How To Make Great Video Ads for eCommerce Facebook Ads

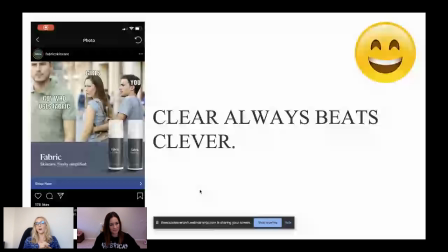[33:11]
100%. I mean, I like to call it the grandma test. And what I mean is like, you should be able to show an ad to your grandma and for her to be able to tell you what they're selling. Like if she doesn't understand it, then you guys are not being effective. So that's one test you can do with your ads.
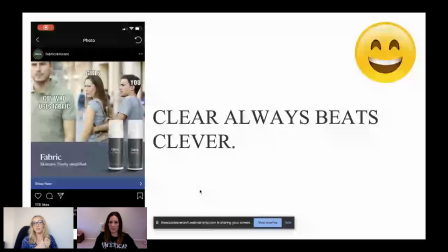[33:29]
Also, like I often ask my husband, I'm like, hey, like, what do you think they're selling here? And I'll show him the ad without giving him any context. Cause that's how everyone else is viewing your ads. They're from totally different backgrounds, all different age ranges. It has to be able to be understood by the masses, not just you and your brand, because you guys are so cool and clever.
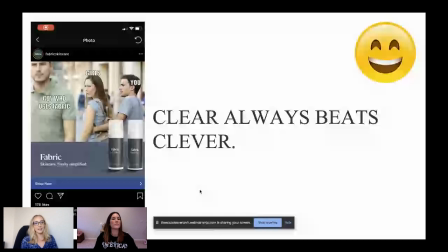[33:50]
Yep. All righty. Next one on the chopping block, Daily Harvest.
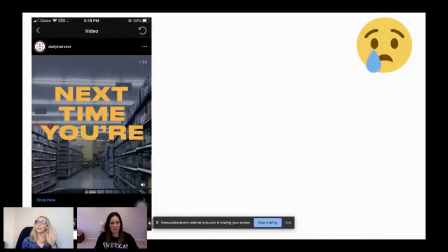[33:56]
Again, so sorry. You're a great brand. I respect a lot of your creatives. This one did not do it for us. Let's give it a play. Put in the comments again what you think is wrong with this ad.
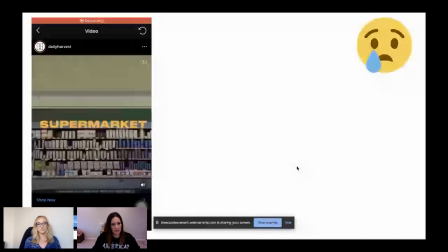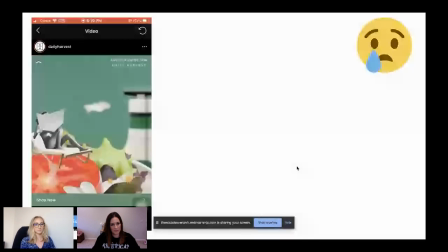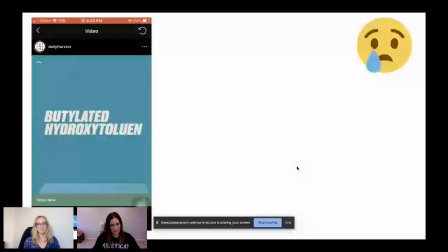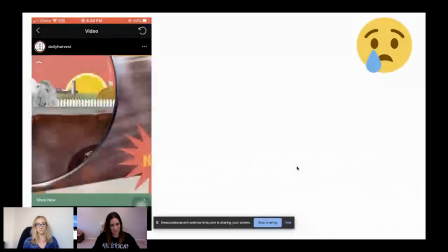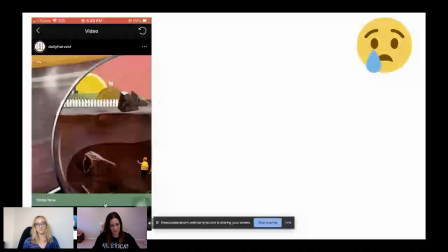[34:32]
Are you guys bored? I'm a little bored. Well, I'll spare you guys because there's actually a minute and a half left of this ad. It's a 2-minute ad. Whew, it doesn't get much better, unfortunately.
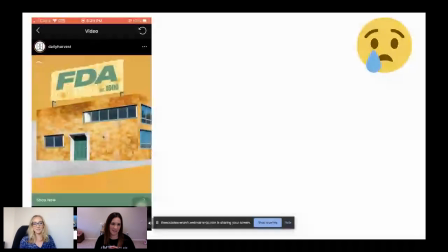[34:51]
So what sins are they committing here? Keep it concise.
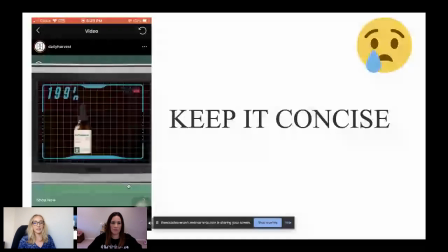[34:59]
I don't know if any of you guys use the saying like TLDR or too long, don't read.
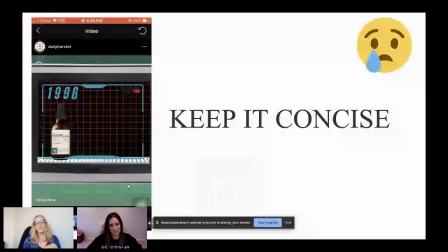[35:05]
That's how I feel about this ad. Like, it's too long. I don't care that much about your product.
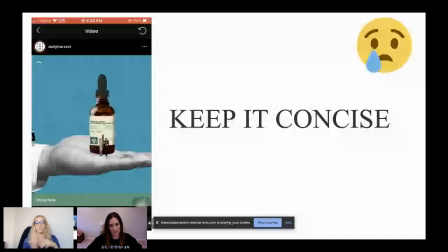[35:11]
I don't even know what you guys are selling. Daily Harvest does like these meal deliveries that like sell like smoothies and stuff.
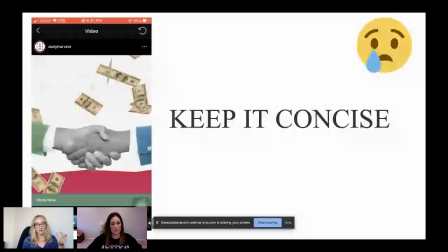[35:17]
But I don't even know that. They don't even show the product in the full ad. Like, this is just really not a good ad at all in that sense.
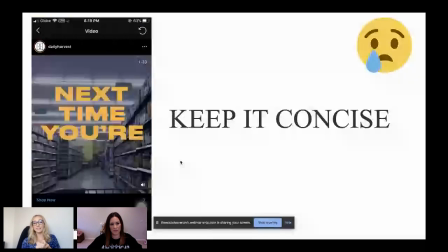[35:26]
So you can't understand it without sound. That's number one.
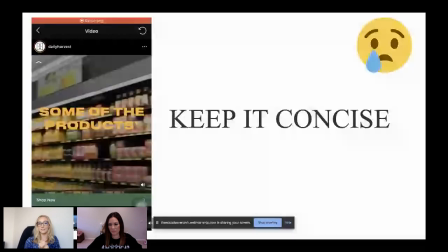[35:29]
I don't know what you're selling in the first 5 seconds, let alone 15 seconds, even in 2 minutes.
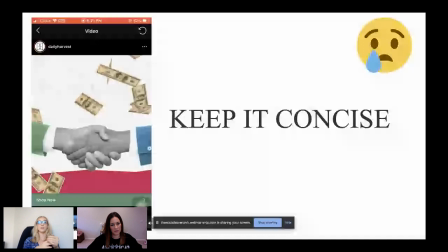[35:35]
I think it was just explaining that like grocery stores are greedy. I don't even know. But this ad just didn't do it for me. I think they were trying to do too much when they should have just focused on grabbing attention and being clear about what the product is.
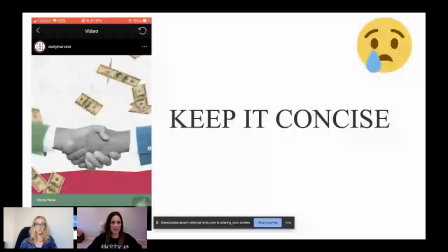[35:49]
I 100% agree. I love Daily Harvest. I actually save a lot of their ads because I do think they do a really good job. This one, when I saw this ad, I was just like, I don't understand this at all.
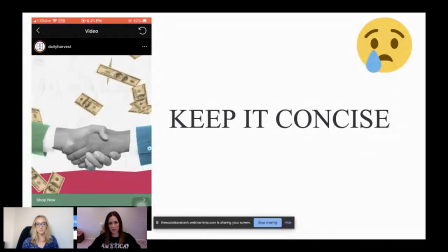[36:03]
I think they started to maybe do something good with like the big text and like maybe kind of grabbing your attention,
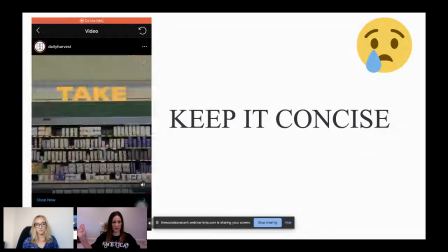[36:10]
but then it just kind of went off into this like pit of nonsense that I don't understand.
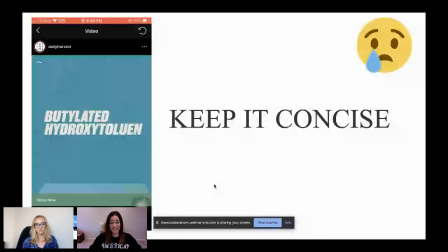[36:17]
And I just think they tried to get too, you know, tried to get too creative, I think, with it, and just really lost me on the entire thing.
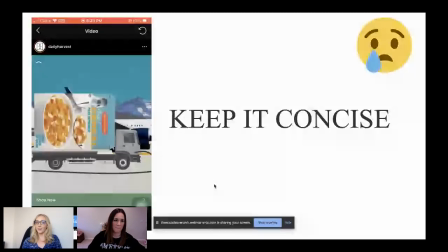[36:28]
For sure. Don't try as hard. Maybe that's the lesson, is like, yeah.
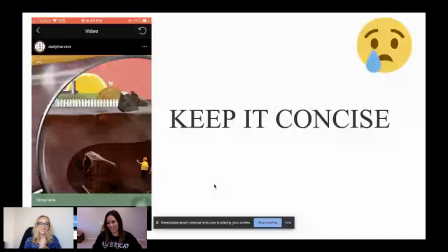[36:34]
Just shoot like UGC with your product and someone talking about it. Like, I'm sure this costs them a lot of money, this nice explainer video, but nobody's watching it and absolutely no one understands what they're selling.
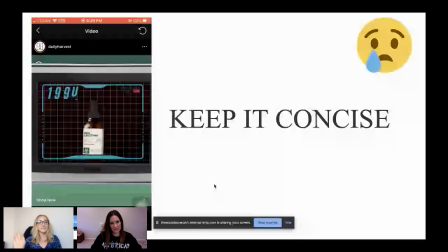[36:43]
So not very effective. With that said, you can explain like the reasons behind your brand,
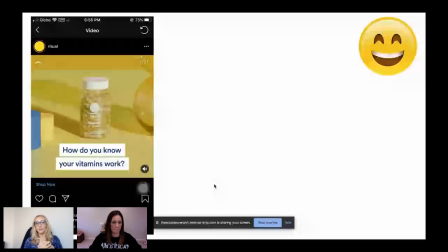[36:52]
even like some science behind it or like whatever, in a concise way and in a way that's mobile friendly. So when I say mobile friendly, we want less than 30 seconds and with captions and getting to the point quickly. Also, what I like about this ad, even just from the thumbnail, you know what they're selling. It's Ritual.
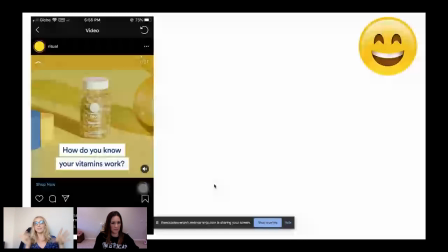[37:10]
You see the bottle.
How do you know your vitamins work?
Instantly, my mind is framed of, this is a vitamin brand. This is what it looks like. The headline is great.